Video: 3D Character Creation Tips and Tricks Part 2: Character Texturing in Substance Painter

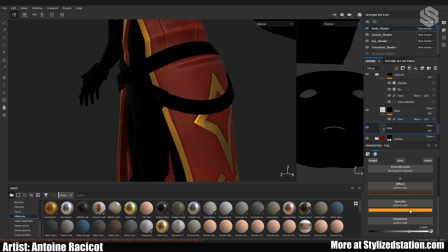631s
That's actually the reason, the main reason why I used specular because it was way easier for me to create a stylus gold material.
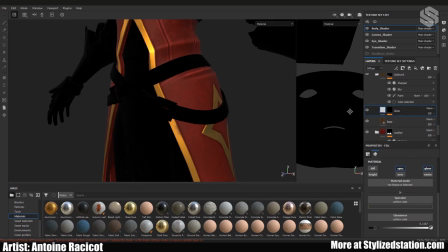643s
So the only other thing I added was just removing some gloss,
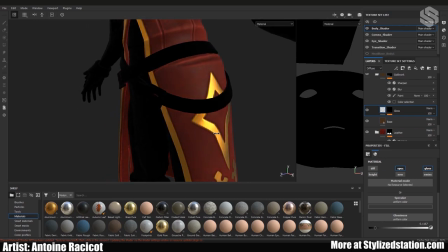650s
some shine, as you can see like when I pass the light here.
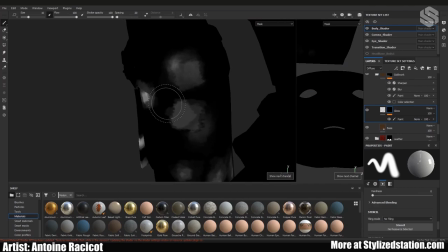656s
You can see the neckwear I painted I just used like a brush and I just like gave
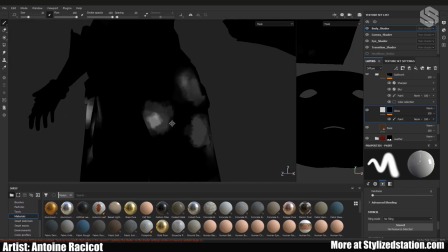663s
quick strokes to just break up the way the specular and the gloss reacts.
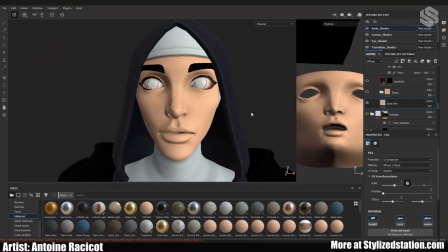671s
The face is pretty much the same thing as what I just showed with the code. One quick thing to mention is when I was talking about the texture sets, like I said one thing that's nice is you can isolate or hide them.
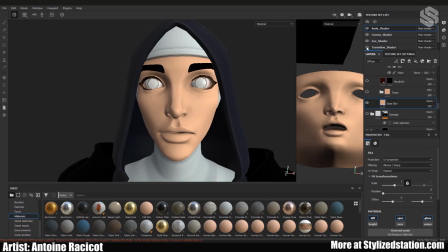689s
So in this case like for example we don't really care about the transitional shader or the cornea. Alright so the same as the code the base color with the base info
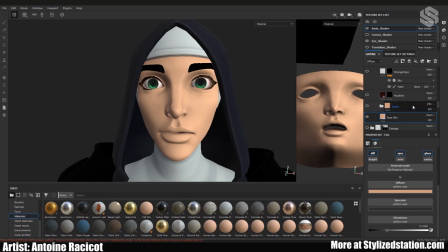704s
for spec and glossiness so right now as you're noticing she looks really dead so one of the first things i do is add color back in her face by using tones so red is where you'll usually have more blood
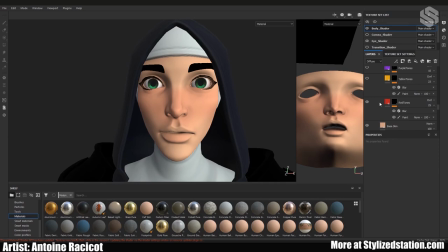723s
vessels closer to the skin so your cheeks your nose close to your eyes and once again using blending mode so in this case overlay then yellow tones yellow tones
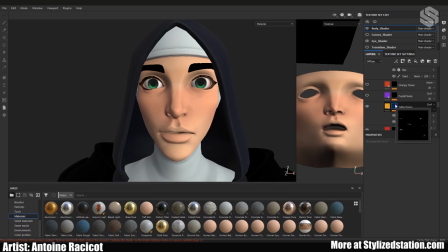738s
is usually where you'll have bone that's really close to the skin so the bridge of your nose well in the case of your the bridge of your nose it's cartilage but so your forehead closer here to your on your cheeks then
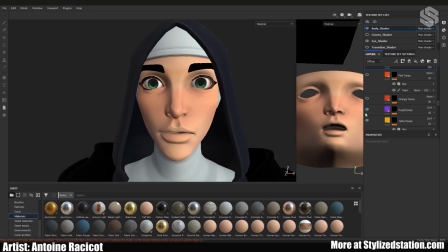757s
purple tones are usually where you have colder areas skin so it's a hair follicles especially
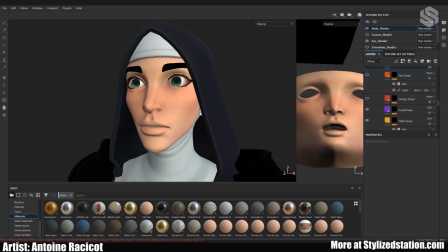769s
where you have the deer also
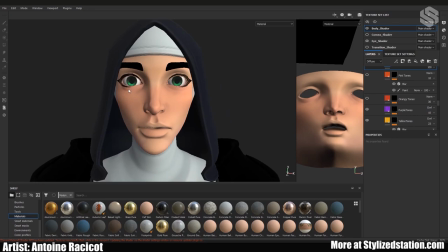773s
underneath the eyes tend to be bluish and then I added a few more tones orange and pink just to give it a bit more life then this is just a quick mount interior I knew she wouldn't have an
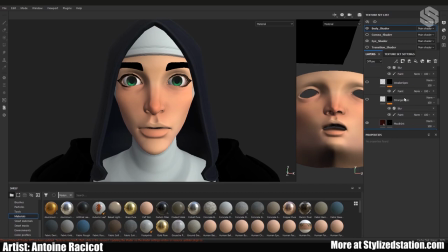792s
open mouth so it didn't really matter too much and then the way your skin is made light is not going to reflect the same everywhere there's spots on your skin where it's wetter.
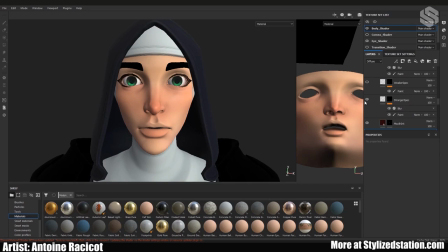807s
So in this case I added a stronger speck near the cheeks, the nose, and a bit on the forehead. And then I believe
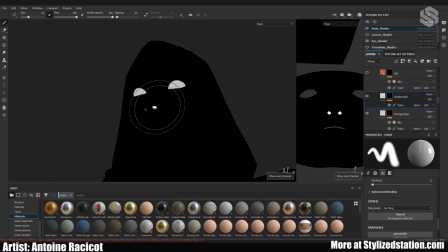822s
in this case I removed some in the nostrils so they wouldn't pop out as much.
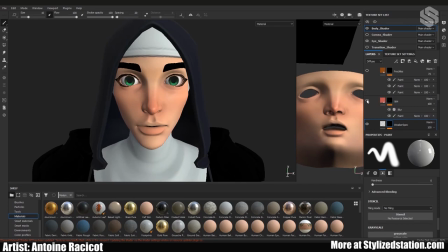830s
And a base color as well as base
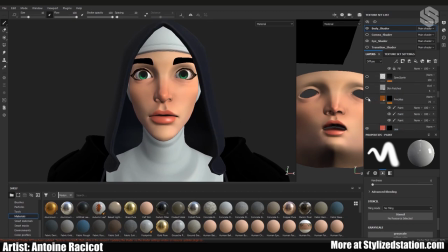835s
gloss for the lips and then I didn't want to add too many imperfections to the skin because this is stylized and usually there's not too much info on the skin so in this case I really like freckles it could be a mole or maybe some
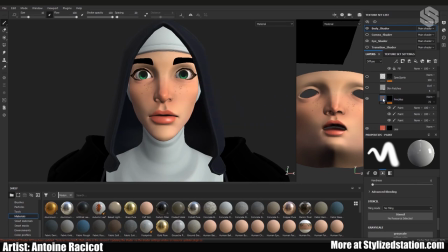851s
old scars but usually when I do stylize I don't like adding too much info so I don't want to have like a huge normal map for the pores and everything I actually didn't use any normal map for pores in this case.